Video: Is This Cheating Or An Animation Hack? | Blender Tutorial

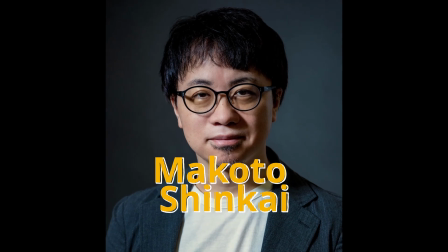(0:04)
Mikoto Shinkai, a name some of you might recognize, but most of you might know him from his work.
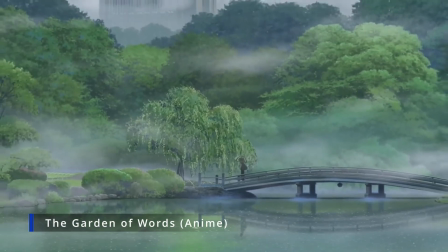(0:11)
He is the director of Your Name, The Garden of Words, Weathering With You, and most recently, Suzume.
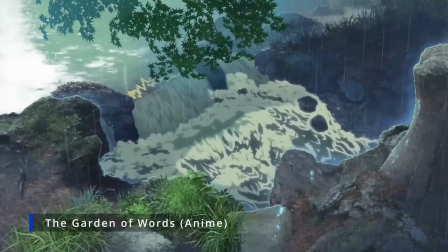(0:18)
Mikoto Shinkai and his animators create some of the most stunning scenes I have seen in anime.
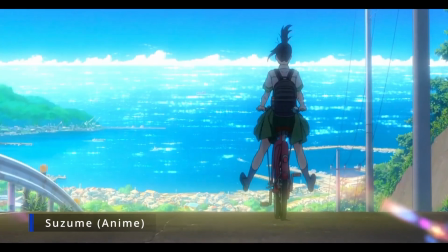(0:25)
For this blender project, I tried to recreate this scene from the anime Suzume.
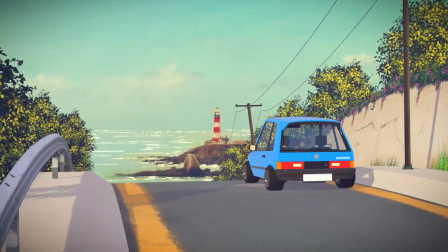(0:30)
After three weeks of working, here is the final result.
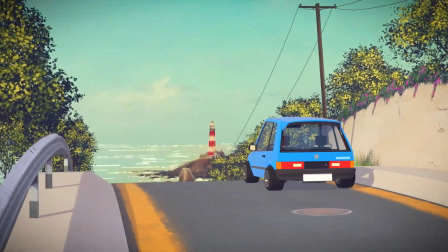(0:34)
Now you might be asking how does a person with less than optimal art skill create 2D artwork to put into 3D scene?
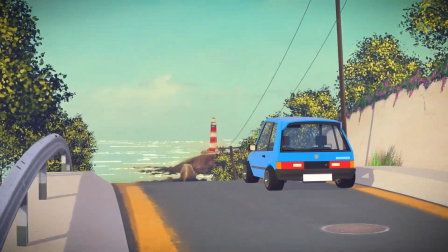(0:42)
By cheating of course. What do I mean by this? Well let's get into the video and I will show you.
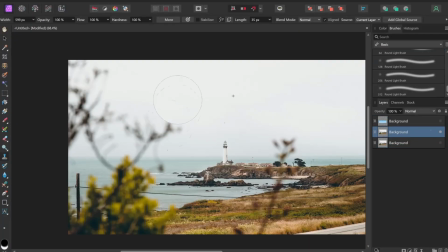(0:48)
For starter I used a reference image.
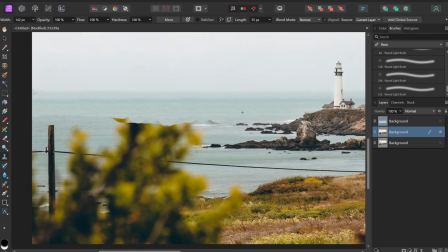(0:52)
Now when I said I used a reference image I meant I literally used the reference image.
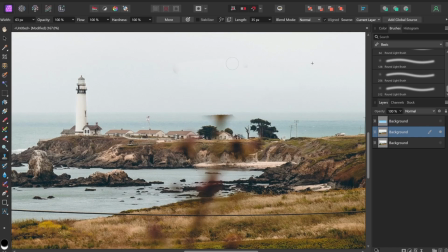(0:58)
I paint it over the actual image. The program I'm using to do this is called Affinity Photo which
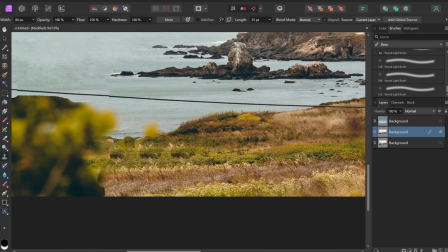(1:07)
is basically like photoshop without the monthly subscription or the cancellation fee.
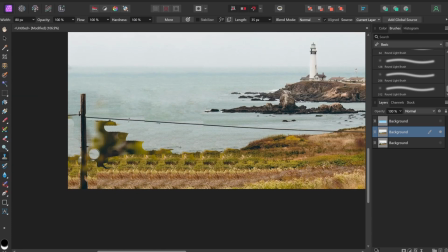(1:12)
I started off with this picture of the lighthouse and used the clone tool and the blemish tool to get rid of the things that I didn't want.
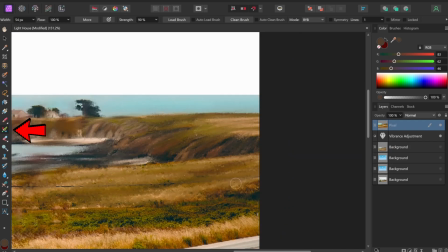(1:22)
Then I used the paint mixer tool which helps mix in
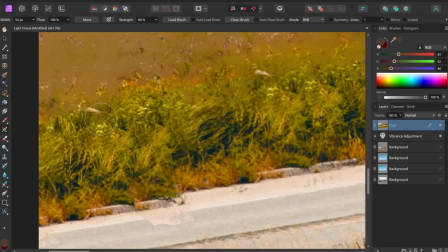(1:27)
the color and gave it a painterly look i
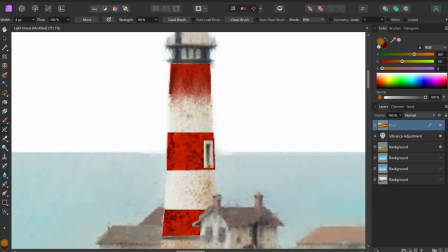(1:33)
also decided to add little bit of red on the lighthouse
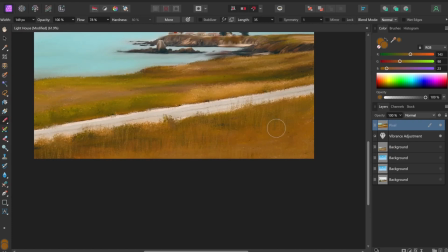(1:41)
and similar to that instead of relying only on the paint mixer tool i
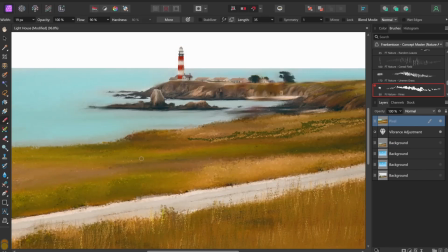(1:46)
also went ahead and used the regular brush tool and added more texture to the
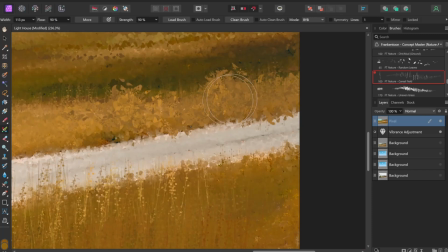(1:51)
grass by using different brushes and i think it really helped bring out the
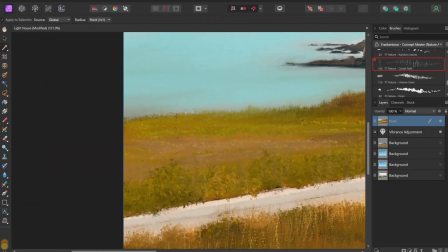(1:56)
highlight and break the uniform look after i was done with the
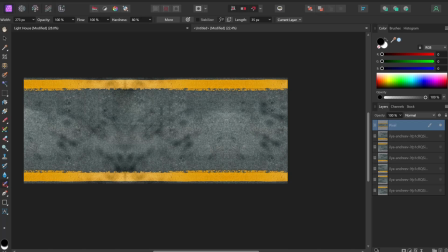(2:01)
background and the sky, I moved on to the road. I duplicated the picture of the road and then added another picture of a manhole cover.
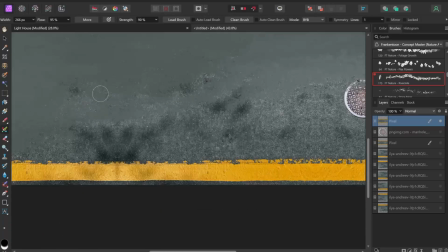(2:10)
And similar to before, I used the mix brush tool to give this painterly look.
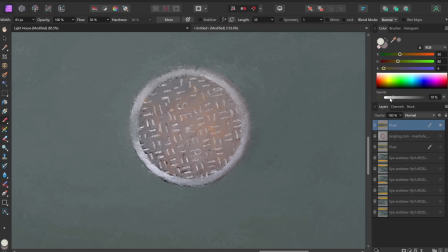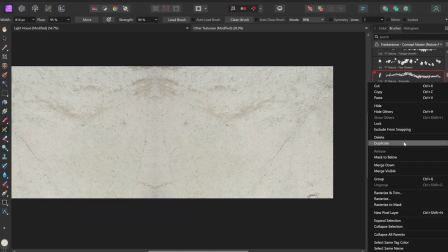(2:21)
And did the exact same thing for the sidewalk.
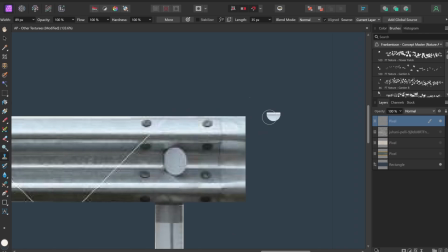(2:27)
Next, I moved on to the road barrier and
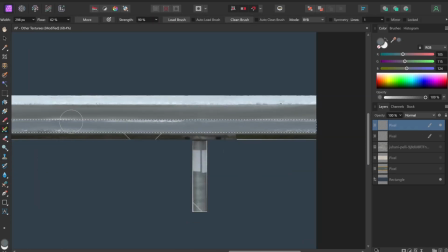(2:32)
here i did the same exact thing except i duplicated the original
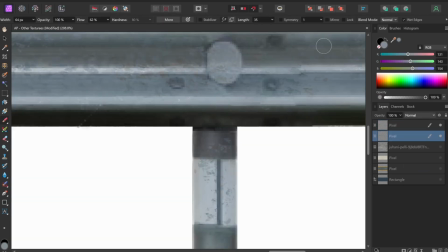(2:36)
picture and overlaid it on top of the painted layer and this helped keep
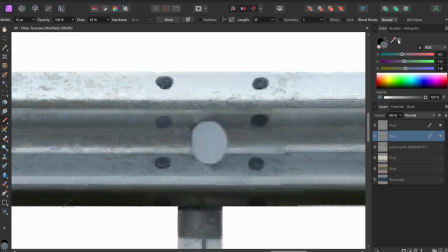(2:41)
little bit of the shine from the original picture next
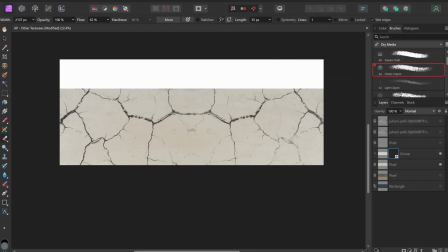(2:47)
i did the retainer sidewall which is the same as the sidewalk i just added
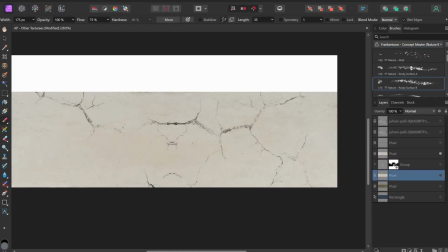(2:53)
an image of cracks to it and erased most of it to get rid of the harsh lines
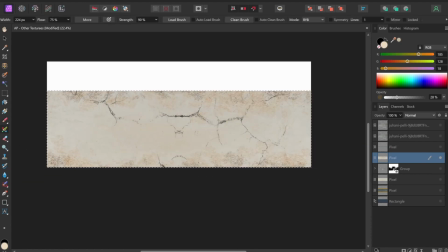(2:59)
i also added some color variation to give it weathered
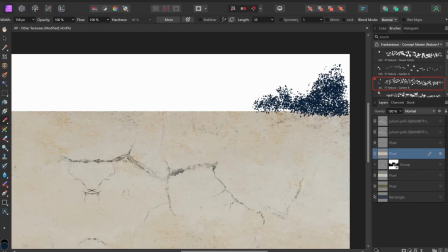(3:04)
look and finally i added some flower bushes on the top using
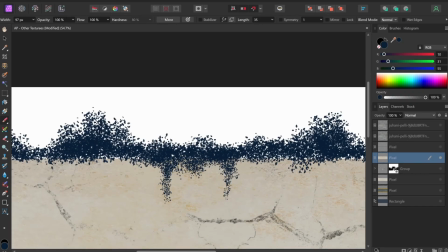(3:09)
leaf brushes that i downloaded from the affinity website
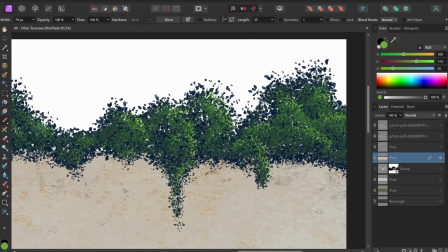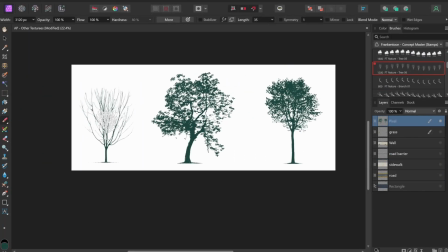(3:18)
and before moving to blender i decided to also create some trees i used these tree
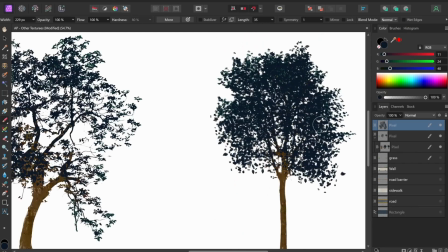(3:26)
stencils as the base and used the mask tool when coloring in the trunk and finally added the leaves on top of everything
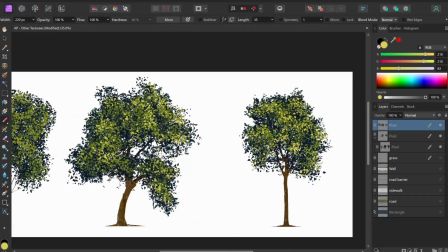(3:37)
and now it was time to put everything together in blender to start
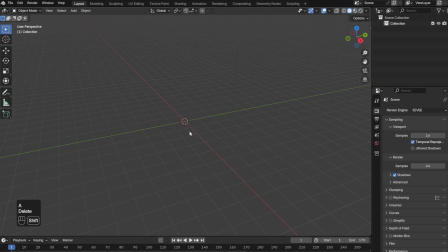(3:41)
off you want to delete the default cube and then add an image and then
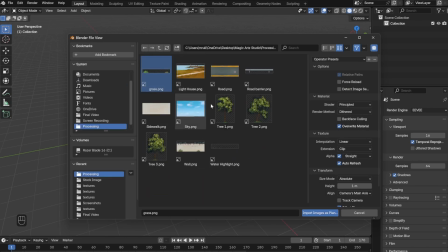(3:46)
pick mesh plane and then you want to add all the drawings to the scene
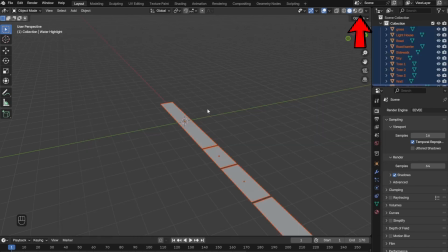(3:51)
make sure you click this viewport setting to actually see the images i then edit a sun and then put the strength to three after adding the
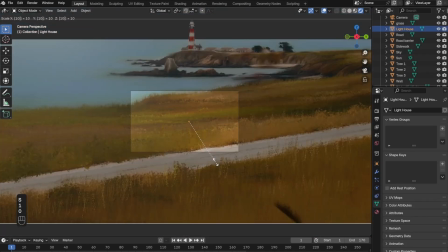(4:01)
camera i scaled up the cloud and the background image in
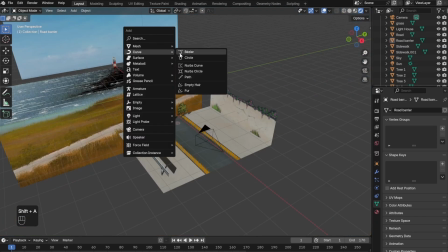(4:07)
order to make a loop road i went ahead and added a curve and then click circle i